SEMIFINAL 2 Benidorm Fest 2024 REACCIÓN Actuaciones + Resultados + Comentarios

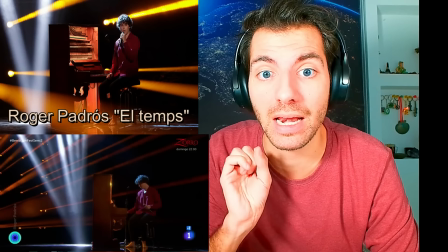28:51 Perdóname, pero está haciendo lo que se esperaba que iba a hacer Jolly, Mario y San Pedro Bravo
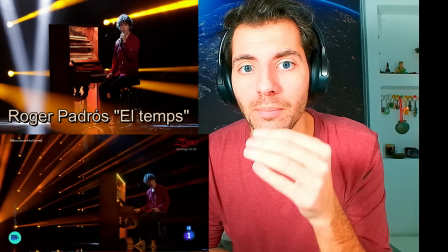28:58 Sin nada Mira a cámara y transmite el dolor
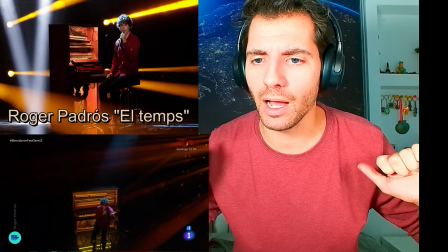29:04 El juego con la realización Que va muy lenta Porque la canción es lenta No se la carga Se acerca despacio
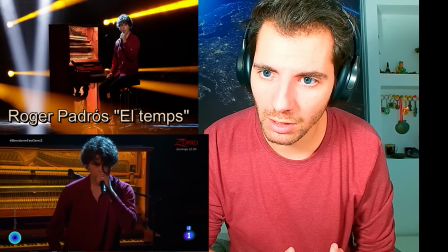29:16 Está haciendo interpretación Esto es maravilloso Esto es maravilloso
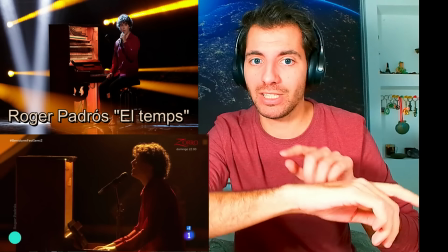29:26 O sea
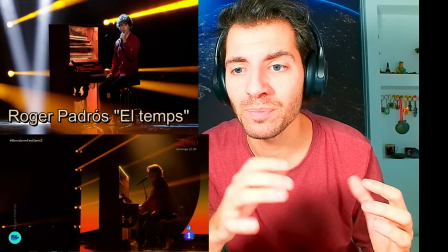29:31 Improvisando vocalmente Pasión Quizás me gustaría
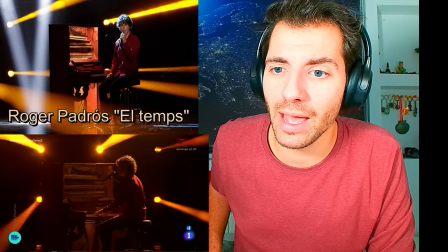29:38 Me parece bonito Pero echo de menos Algún plano de él Pero claro, colocados al piano Es difícil meter la cámara
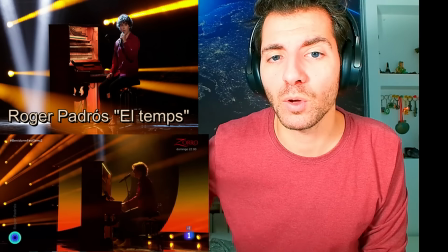29:45 Aquí debería crecer la luz Un poco de esperanza Yo te espero
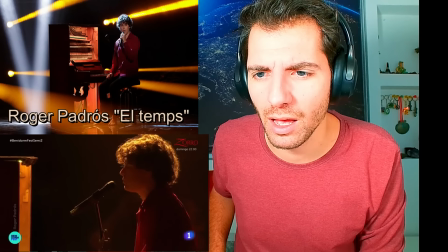29:50 Y un agudo me falta Venga Roger Bien, aquí está,
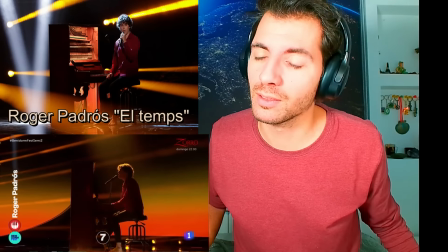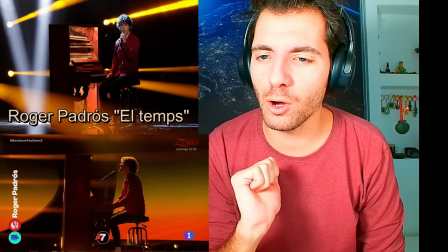30:00 esté mejor.
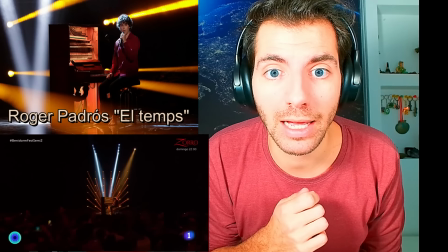30:04 Me falta un foco en él para que cuando se ha girado y ha hecho te seguiré esperando su mirada iluminada para verla.
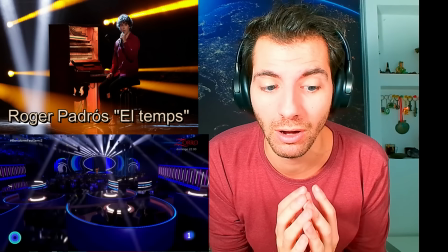30:12 Es lo que me ha faltado para que fuese un final perfecto. Aquí está la sorpresa.
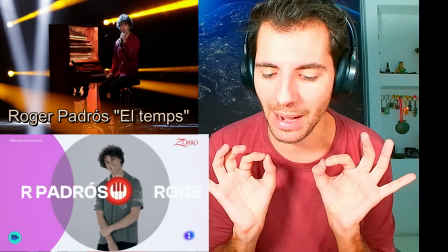30:19 Primero, esto se está pareciendo muchísimo a Eurovisión. ¿Por qué? Porque normalmente siempre la final que se presupone que es fuerte, nunca es la más fuerte y es lo que está pasando hoy.
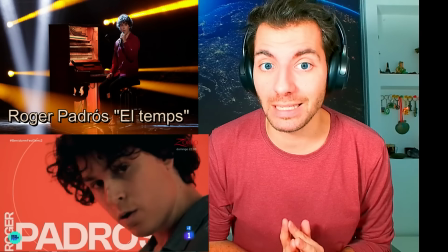30:27 Yo no estoy viendo el nivelón que supuestamente había Ya sabía yo que la semifinal 1 Iba a ser la más fuerte porque estaban Sofía y Angie Nadie
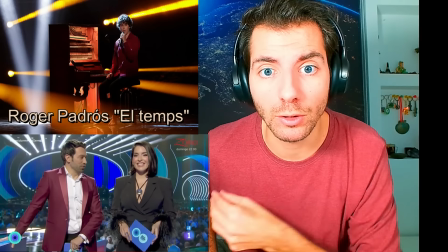30:35 se esperaba nada de él Ha llegado Y ha emocionado Yo dije en mi vídeo del top He buscado vídeos de él en directo y él transmite
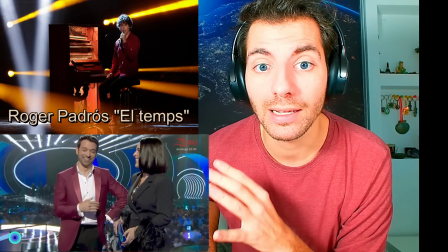30:42 Sé que él sabe crear el clímax Lo ha creado Y encima una canción en otro idioma Que
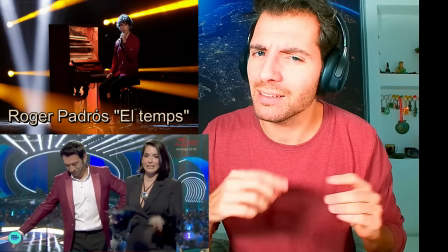30:49 igual no se entiende Porque aunque es catalán Yo no hablo catalán pero entiendo bastante la letra
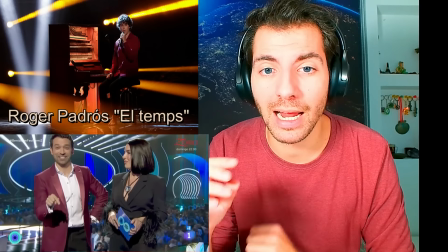30:57 creo que igual ese es un punto débil, que mucha gente por ser catalán le echaba un poco para atrás pues toma en toda la boca creo que va a haber un cambio con este chico
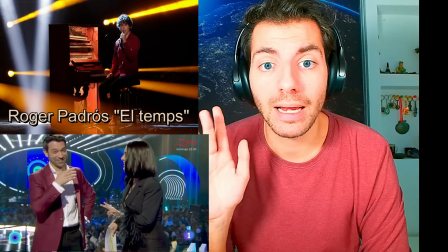31:06 sé que el jurado dijo que buscaban la canción eurovisiva el hit bla bla bla, esto ha sido emoción la emoción se bota,
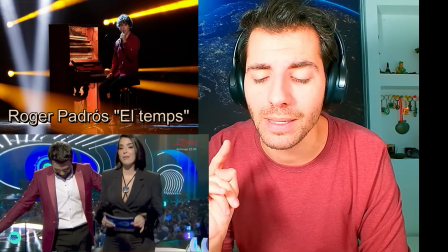31:12 la emoción traspasa la emoción muchas veces supera los espectáculos, creo que se va a meter en el top 4 de jurados
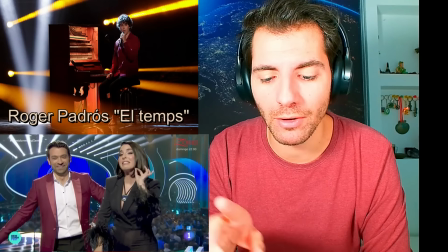31:19 tal y como va la gala, no me sorprendería que ganase los jurados San Pedro y María vocalmente son superhéroes a él,
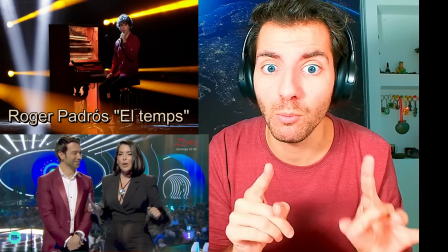31:25 entonces por ahí tengo dudas pero ha emocionado mucho más que ellos y creo que en
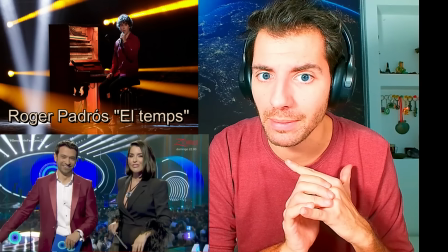31:30 el televoto y en el demoscópico mucha gente pensaba que iba a ser último pero que viendo
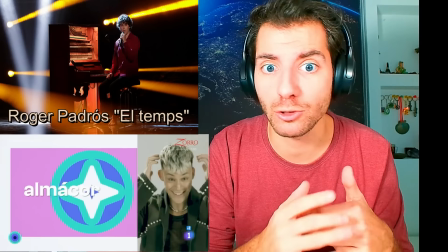31:34 la actuación de De la Cruz y Marlena ellos van a ser los últimos no va a ser el último
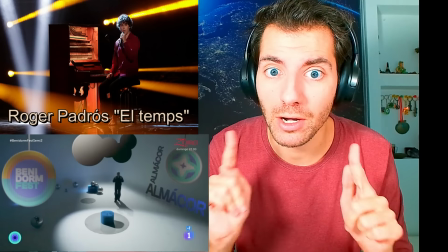31:39 si alguien va a ser la sorpresa va a ser Rouget Padros, bravo vamos, vamos,
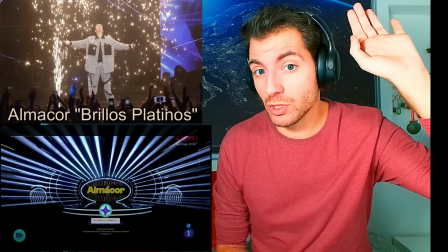31:45 vamos con esta actuación que la prensa la ha puesto por las nubes vamos a ver
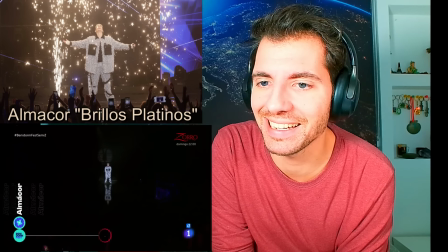31:52 brillos platinos El grito del público Vale, escenario oscuras
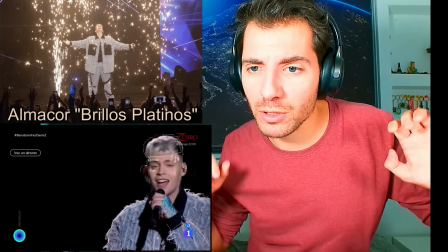32:03 Vale Me gusta que está suelto, vale Divertido
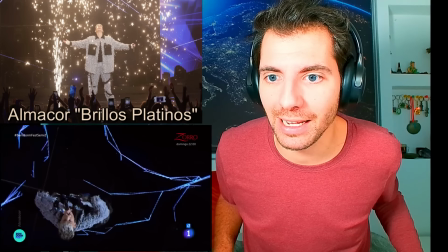32:11 Jope, con los efectos Windows Movie Maker a tope Vale, vale
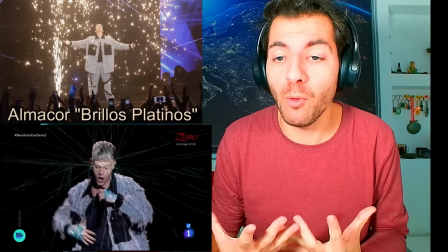32:17 Vale, está chulo, es moderno Y es una canción moderna Y han buscado unos efectos Que le dan modernidad,
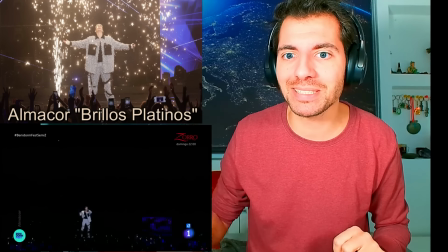32:25 mola Me mola, más que la chaqueta Vamos
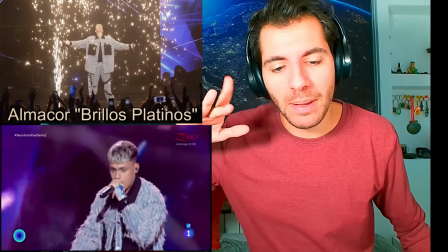32:32 La iluminación también está chulísima Pero la voz No está
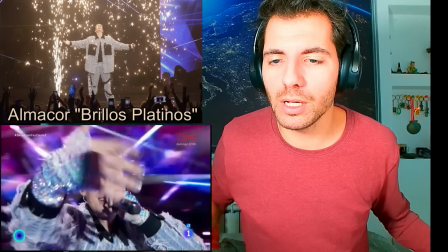32:38 Bailando tanto Para que la voz esté un poquito Justita
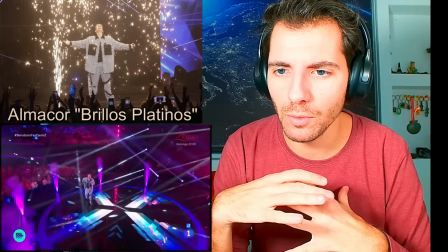32:46 Vale, está muy chula Pero siento que está muy vacío el escenario Al final es una canción que te lleva a fiesta Está él solo en una fiesta